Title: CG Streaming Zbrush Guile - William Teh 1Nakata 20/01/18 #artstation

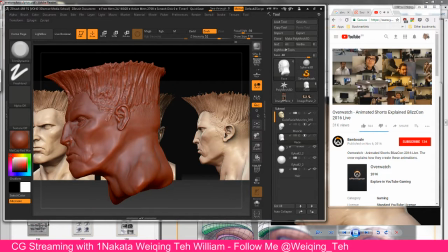So with the episodes, we filmed a ton of video reference.
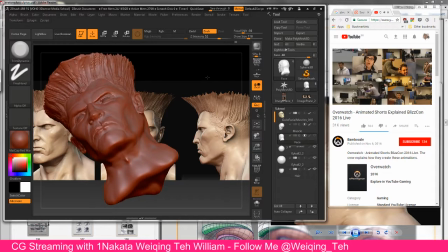The great thing about video reference is it helps you get a starting point for your shots, so you don't just like jump in and start animating. And another great thing is that our directors, one of our directors here is Jeremiah Johnson in the middle.
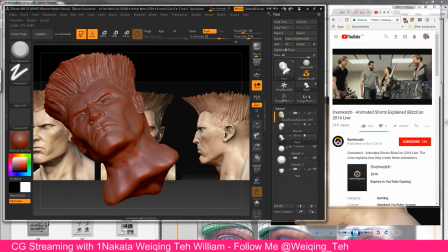He was playing our main thug. He would jump in, act with us, and he really gets into character. And you see, this is Sean Janik. He might actually be out here in the crowd somewhere. But he's on the left here. You see when Jeremiah yells? Sean actually jumped. That wasn't scripted.
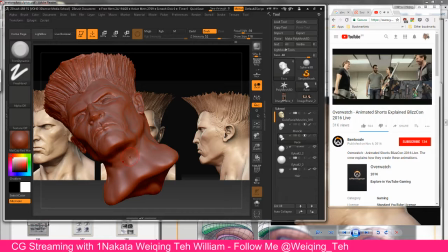That was a real reaction. And it's moments like these when you see it in the final animation that, Sean didn't, copy the reference, but he took the essence and it made the shot all that much better for it.
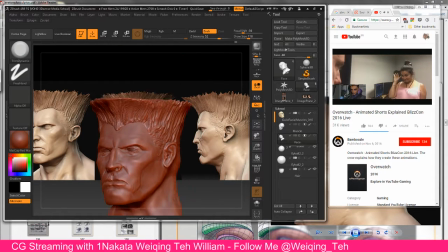And going into Somber, we knew she was going to be a very heavy challenge for us on the performance side.
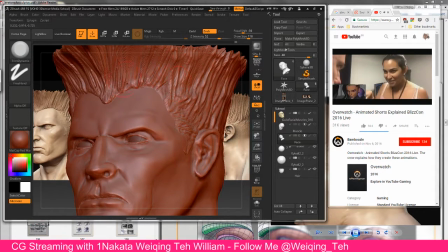I mean, she needed to be confident and sly, yet cocky, and still playful. And this is Marika Valerie. She's one of our animators, and she totally nailed that playful, sly attitude.
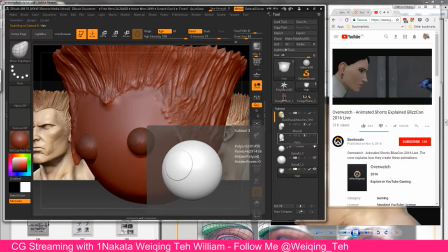And you can see how it comes through in all the final shots.
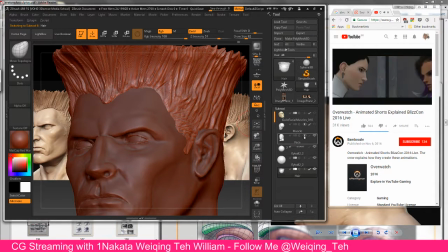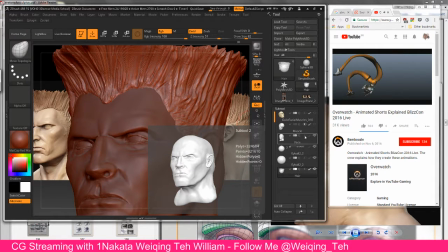So also on our character rigs, we added what we call bendy bones.
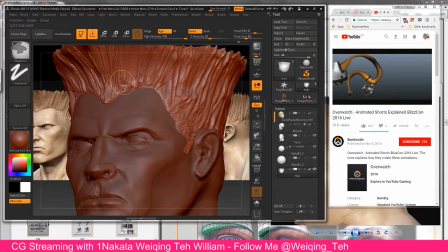So these bendy bones gave us the ability to get super quick dynamic posing. And it also allowed us an animation technique, a technique that you see a lot actually in the game itself. You see it in the play of the games mostly, is a technique known as smear frames.
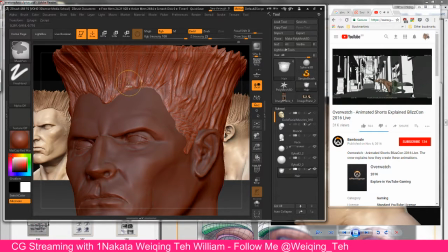So smear frames, they show up in just like one frame. It's like a blur of motion, but they really help to sell snappy, fast moving animation. And as you can see, this is very slowed down, but it doesn't exactly look like something that's physically possible.
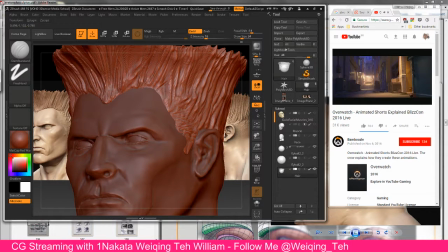But when you see it in the final animation, the physicality works, and we get that snap to the animation we were after.
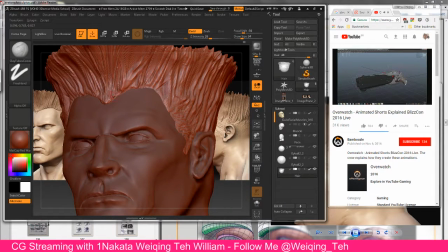So we also add the bendy bones to all of our props. We consider the props just an extension to all of our characters, so anything we can do to accentuate a pose or a line of action, we'll always do it.
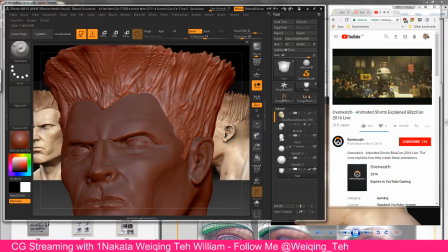And going into the episodes, we knew these crowds in Alive were going to be a very huge challenge for us.
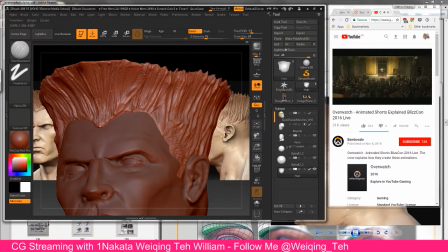And it's not that we have not done crowds in past cinematics. We've done a lot of crowds before. But being that we had a brand new pipeline, we just weren't exactly sure how we were going to tackle it. So we came up with a new workflow using one of our tools known as the animation library.
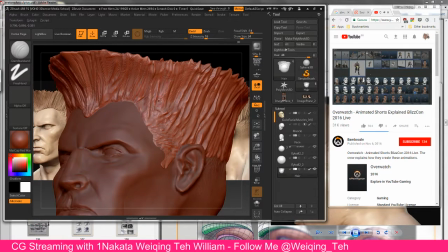So our animation library, we could take any pose, any animation, put it in the library. Everybody on the team has instant access to it. And you can select any of these poses, any of these animations, put them on any character and any shot, and then they'll transfer right on.
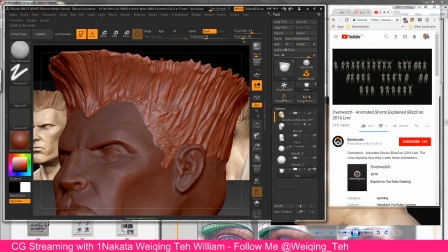So these were all the animations we created for the crowds.
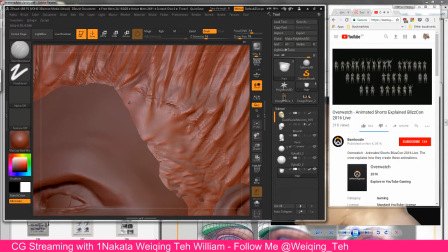And once we had them in our library, we could propagate them all the way down to all the other characters in the crowd.
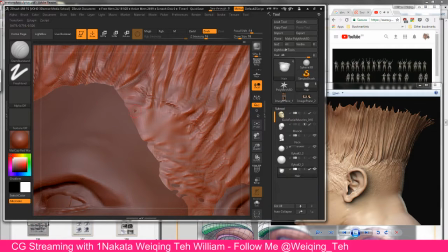And with a huge collaboration with our layout department, we were able to get the shots built, and the crowds turned out great.
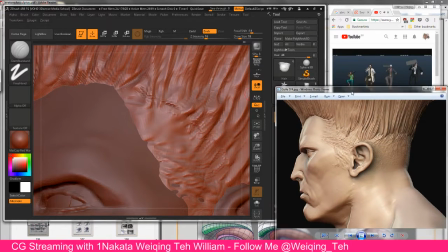So this was just a test animation we did on Dr. Winston early on, but this just shows we can take that animation from our library, transfer it to any character, doesn't matter their shape or size, and the animation will transfer, and it works pretty awesome.
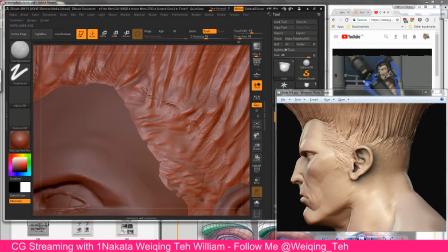So everything in Blizzard Animation is a huge collaboration between departments. And we knew going into these shots on dragons that this was going to be a really big collaboration between animation and effects.